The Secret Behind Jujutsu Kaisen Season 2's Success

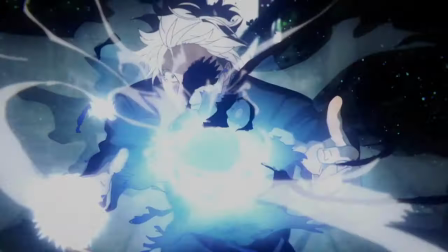Generally blue just looks really good in this season and is a color that's used quite a lot.
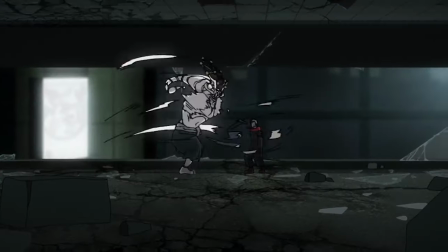They also know when to just tone the colors down when they need to like the Mahawaraga fight or the scene with Ghetto that I mentioned in the beginning.
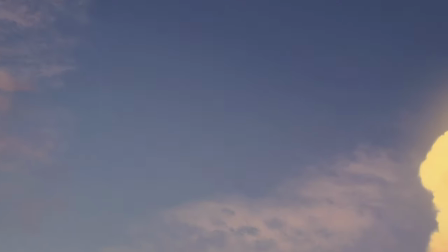I love how good sunsets look in the season especially in the Gojo versus Toji fight which
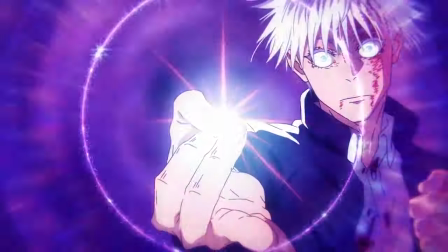also contains a pretty sick moment after Gojo hits Ghetto with the hollow purple.
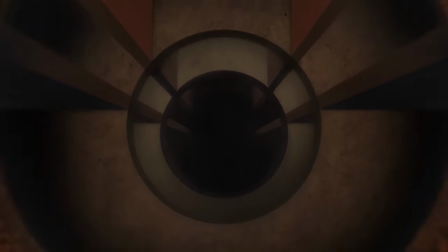The camera pans through a bunch of buildings where the walls all have a hole in them then panning to Toji's stomach where we see the same hole
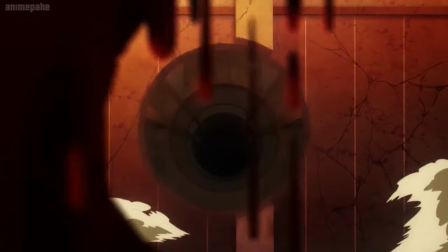except it showcases the size of the hole even better by showing how much of Toji's body it takes up so much that if it had been
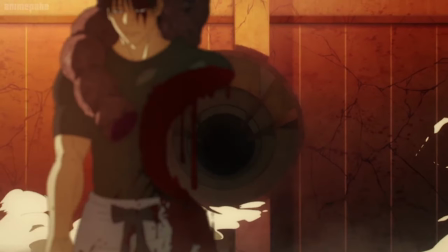aimed at the center of his stomach he would have been split in half.
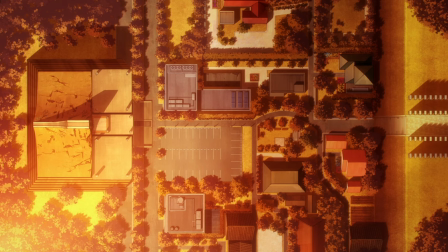There was no need to show a wide shot of the building as the beam hit as this is way more creative and gives a lot more anticipation.
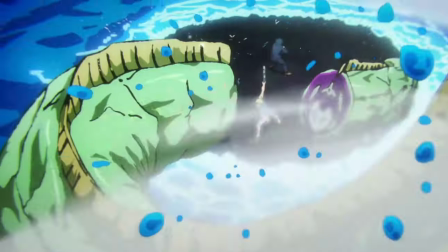This season looks so good and is directed so well that when you look back at season one you realize that it didn't even look that good.
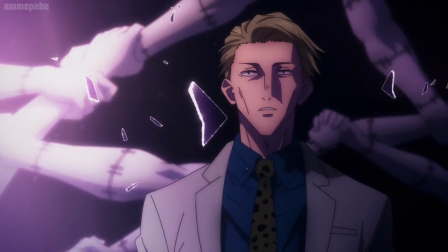The colors are really ugly for the most part with some exceptions especially during the exchange event where they just slap the piss yellow
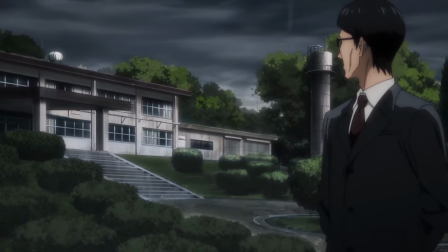filter on making every single scene look like this and just in general and the rest of the season the colors are pretty ugly with a lot of bad lighting and
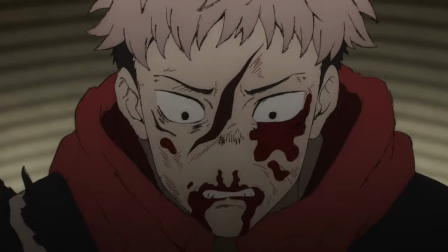cg effects added in compositing it makes me appreciate the visuals of season 2 even more can you believe people say this season looks
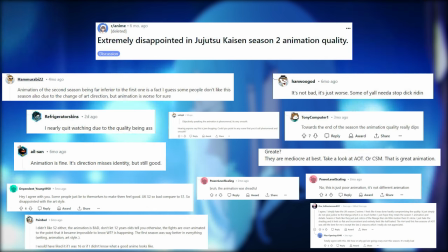bad like a weirdly large amount of people say this and say that season 1 looks better and I just can't understand it.
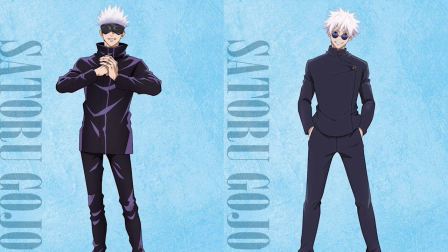One of the main things they say they prefer for season 1 is the art style and how they don't like the more simplified art style of a season 2.
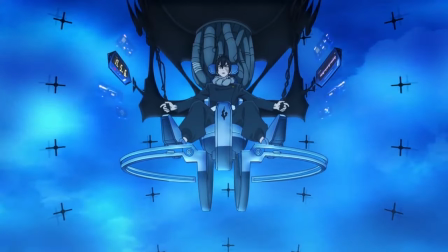Something I haven't really talked about at all this video because I've already talked about that in this video so make sure to check that out to hear my opinions on the art style change.